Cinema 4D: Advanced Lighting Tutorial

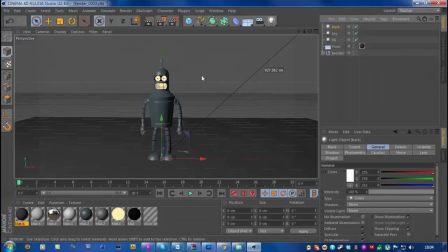254s
It goes to the back of our model or object. So I'm gonna put it on maybe 300 on the X position, maybe 400 on Y,
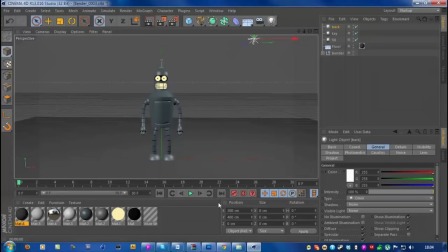265s
and then on the Z position, which is back and forth, I will make this maybe 800, so that it's really quite far back. And I'm going to increase the intensity to about 200, so double what the default is.
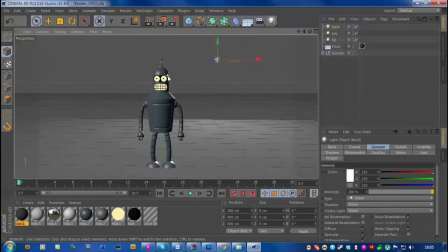282s
And when I do that, you will now see this really hard edge on our robot. And the reason why we have a backlight is to you know, light up the background, and also
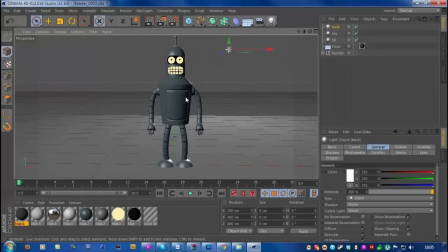297s
to create a contrast between our object and the background, and create this kind of silhouette effect. And this just gives our robots or objects just more attention and just brings more life to our scene.
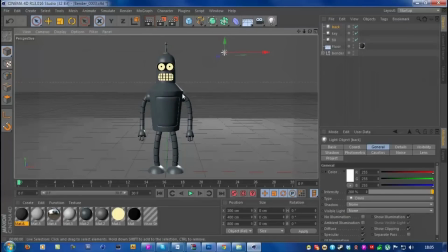313s
So if I just zoom in a little here and turn this off,
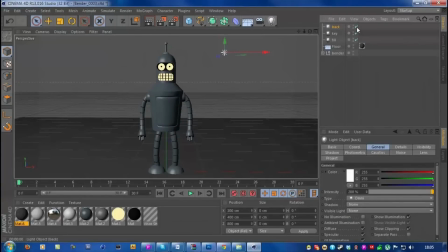317s
just in the in the preview render here, you can actually see that it makes quite a big difference.
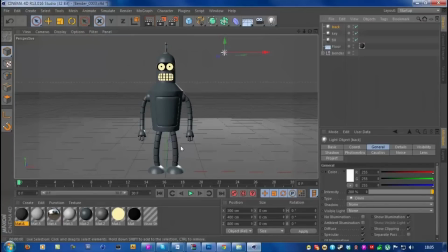325s
And this hard edge really adds a lot to our scene.
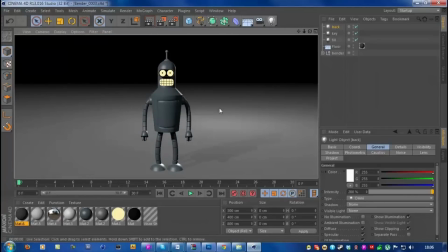329s
So let me just render this out, and now we have this. And by the way, what I'll do at the end of this tutorial is to render each
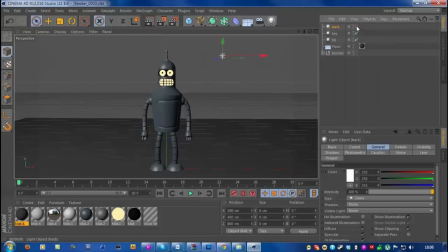340s
light on a separate frame, and then each time just add one more light just to see what the different lights do in a much better way.
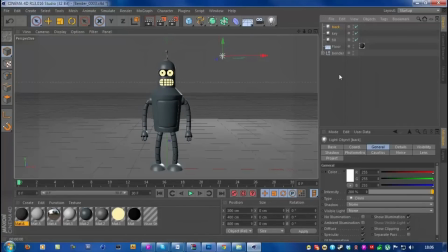349s
So that's the backlight done.
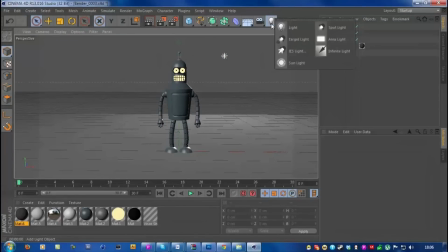354s
I'm also gonna get another light now, which is called a bounce light. But before I put this in, I will just show you what it's for. So we have a light coming from above, and another one up here, and one at the back. But we actually don't have anything at all coming from the front.
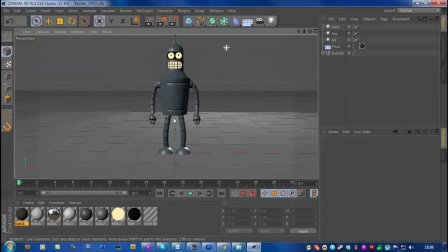372s
So what we end up having is areas like the legs here, which are quite dark, and even the backlight is not really doing much to this leg right here, or the other leg for that matter.
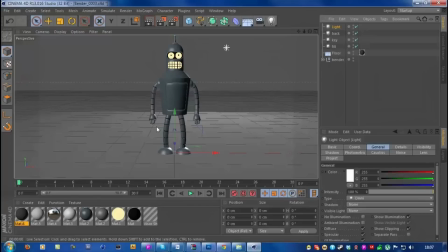386s
So this is where the bounce light comes in, just to fill in sort of the lower areas of our object. So if I get that light, I can bring it to maybe -300 on the z-axis, which is just in front of our object here.
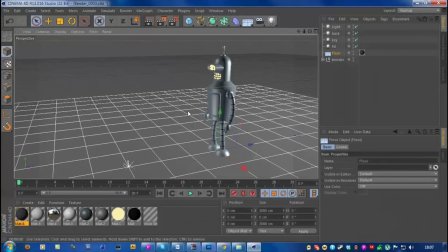405s
And what you want to do is to put this below your object.
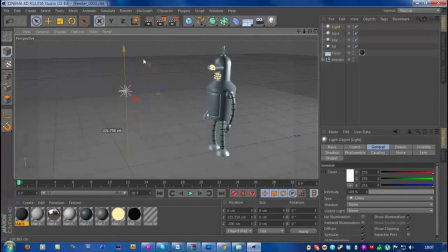411s
And as you can move it, you can see that it's having a different effect on our object.
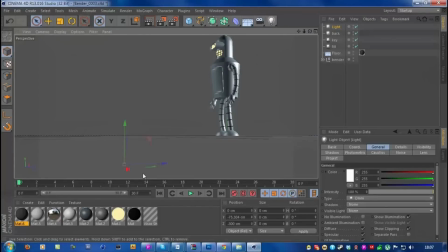418s
Make sure this is underneath the floor here. I might move it a little bit forward. And yeah, you also want to decrease the intensity. You don't want it to be too overwhelming. So maybe if I go for another 30%, and if we just turn that on and off, you can just see
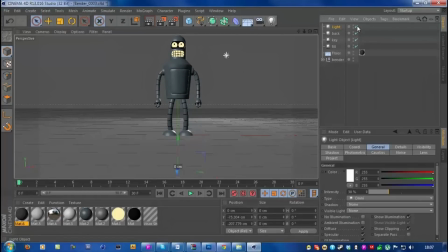438s
again the edges become a little bit softer, and we can just see a bit more detail. It's kind of the same thing that the fill light did, but remember, these are two different types of lights. So let's call this bounce. So we now have four lights.
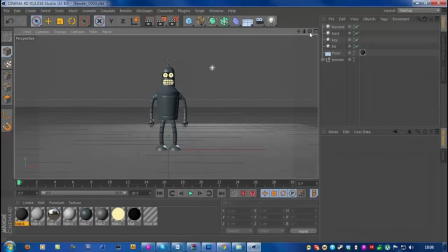458s
We have one light remaining, one we still gotta add in, and this is called the overall light. And a really easy way to do this is to just get an area light this time.
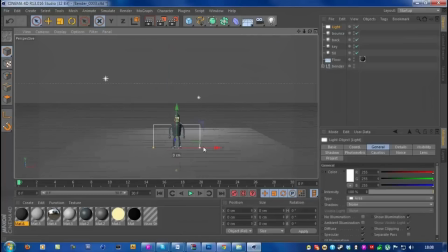472s
I'm gonna zoom out a lot here, and I'm just gonna make this really big square. I'm resizing this by holding shift and just dragging out. And I'm gonna rotate this 90 degrees, or just change the pitch value to 90.
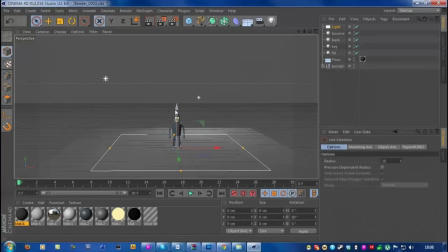488s
And I've actually put this upside down.
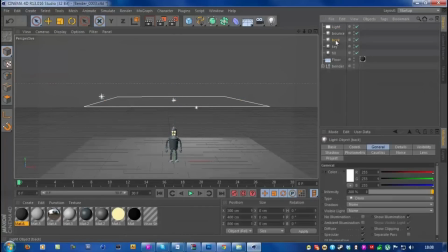492s
All lights in Cinema 4D, aside from the Omni light, which is this here, the four lights we inserted to start off with.
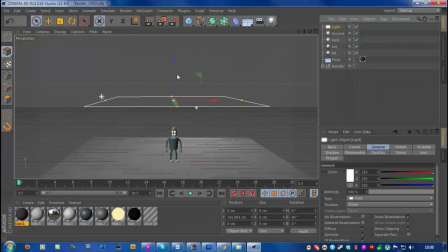501s
The rest of them, they shine towards the Z-axis. So I need to flip this. So if I go off to -90, we now have the Z-axis pointing down, which is blue, by the way.
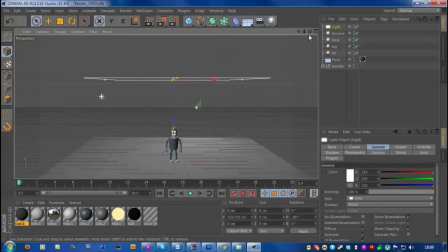515s
And now we have our overall lighting, which does exactly what its name suggests. It basically gives you overall lighting to your whole scene.
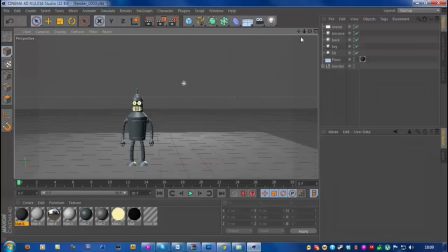529s
And again, you don't want this to be the same intensity as your main light, for example.
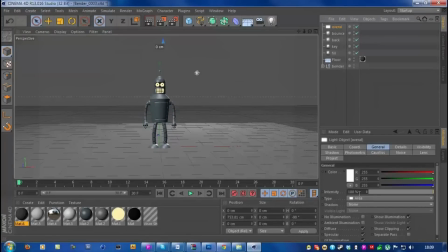535s
So you might want to dim that. Maybe if I go for something like 50, and we just have lighting from the top, and it looks pretty awesome.
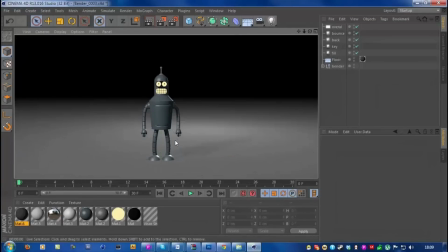545s
So I'm gonna render this, and now we have this going on.
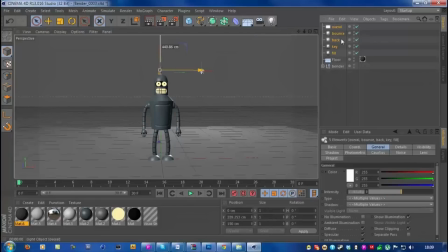549s
So this may not show much, but if we click on all the lights, I'm just gonna go to shadow map soft. But I'm going to go back to my key light and change this to retraced hard, and also the same for the fill light.
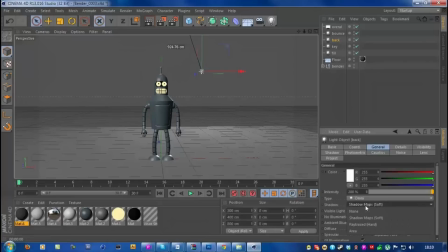570s
The backlight, I think I might actually go for another retraced hard, but the overall lighting here,
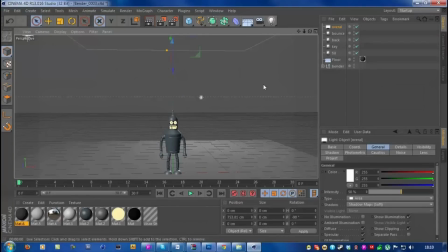578s
because it's so close and covers such a big area and such a big light, it's going to do some soft shadows,
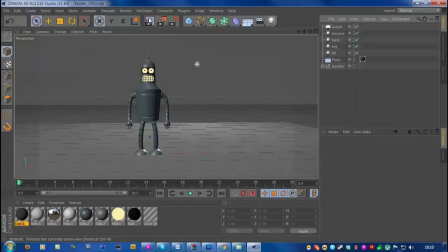586s
so we're going to leave it at that. And when I render this now, it looks like this.
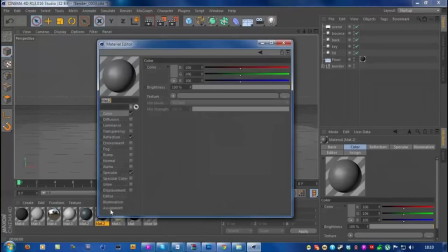592s
So looks quite nice. But I think that my floor here is a little bit too light.
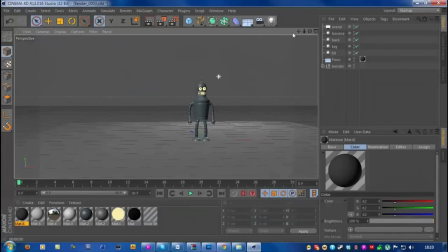599s
But yeah, this is looking pretty nice. I'm now going to show you a few other ways to make this even more realistic.
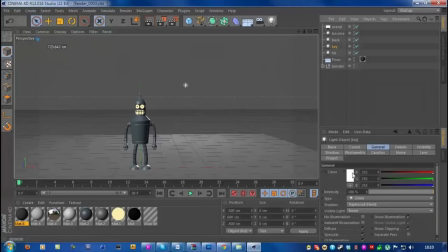608s
So we're going to start off with the key light. We're going to put a tint on this. I'm going to go for an orange tint, which, guess what, comes from the sun. So, you know, having tints in your lights just gets you away from that preset look, you know, just the preset white.
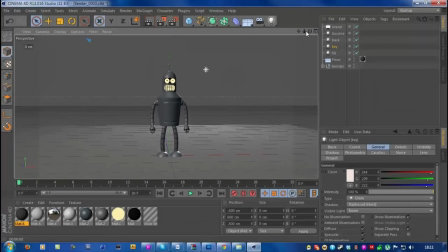626s
And, you know, in the real world, it's very rare you get white natural light.
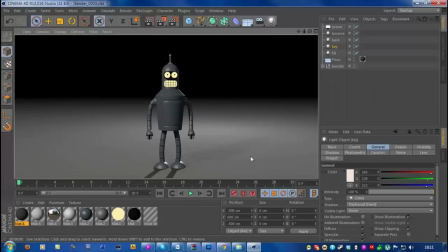633s
So having a little bit of a tint helps to add more realism. And also on the fill light, I'm going to have a blue tint instead.
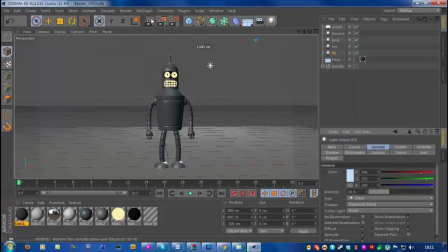644s
Something like this. And, you know, it's a very subtle change, but I believe it makes a big difference.
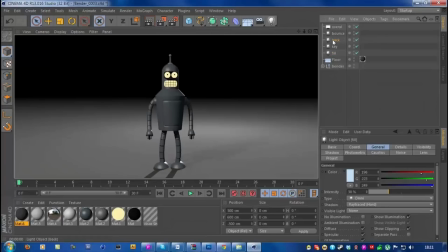652s
And on our backlight here, we can go crazy.
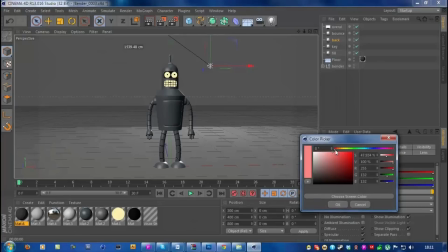656s
Let's go for maybe some kind of red color, but move it towards more the orangey, so it's not too red.
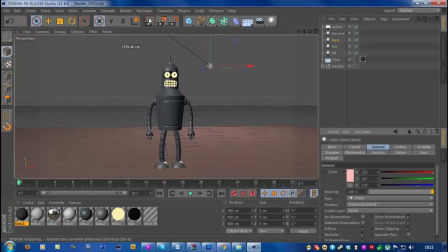665s
And it's going to have a big effect on our whole scene.
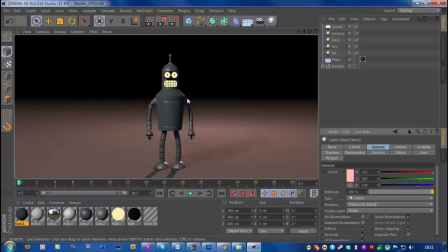669s
But you can see that it creates a very nice edge and looks really nice.
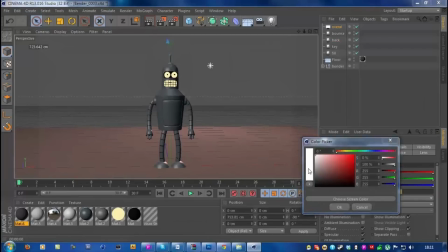676s
The overall lighting, we can also tint this a little bit. I think I'm going to go for an orange. And you want to try use sort of the warm and cold colors.
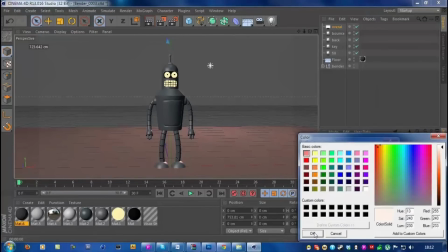688s
Any other colors outside of orange and blue, really, I would not recommend if you're going for realistic lighting,
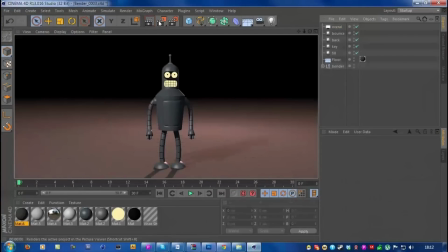695s
especially if we're talking about just natural realistic lighting. Okay, so this is looking pretty nice.
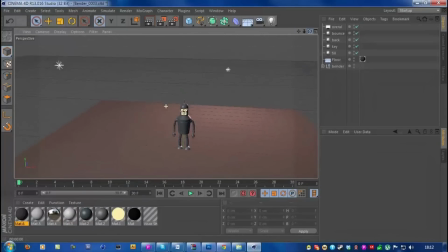704s
There's just one other problem that we have here. Since I used all pretty much omni lights except for our area light at the top here, they're emitting from these points and they pretty much go on forever in all the directions,
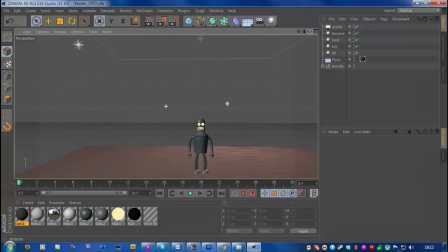720s
and the strength stays the same no matter how far the object is. And that's not very realistic, you know. Lights lose their intensity of a distance. So what we need to do is to create some fall off.
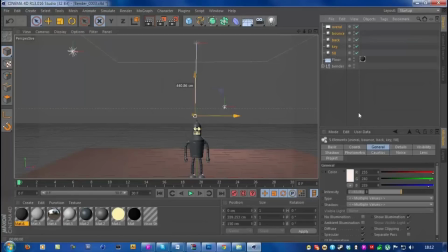735s
So if I just highlight all the lights here, I'm gonna leave the overall light as it is. I can go to details and the fall off.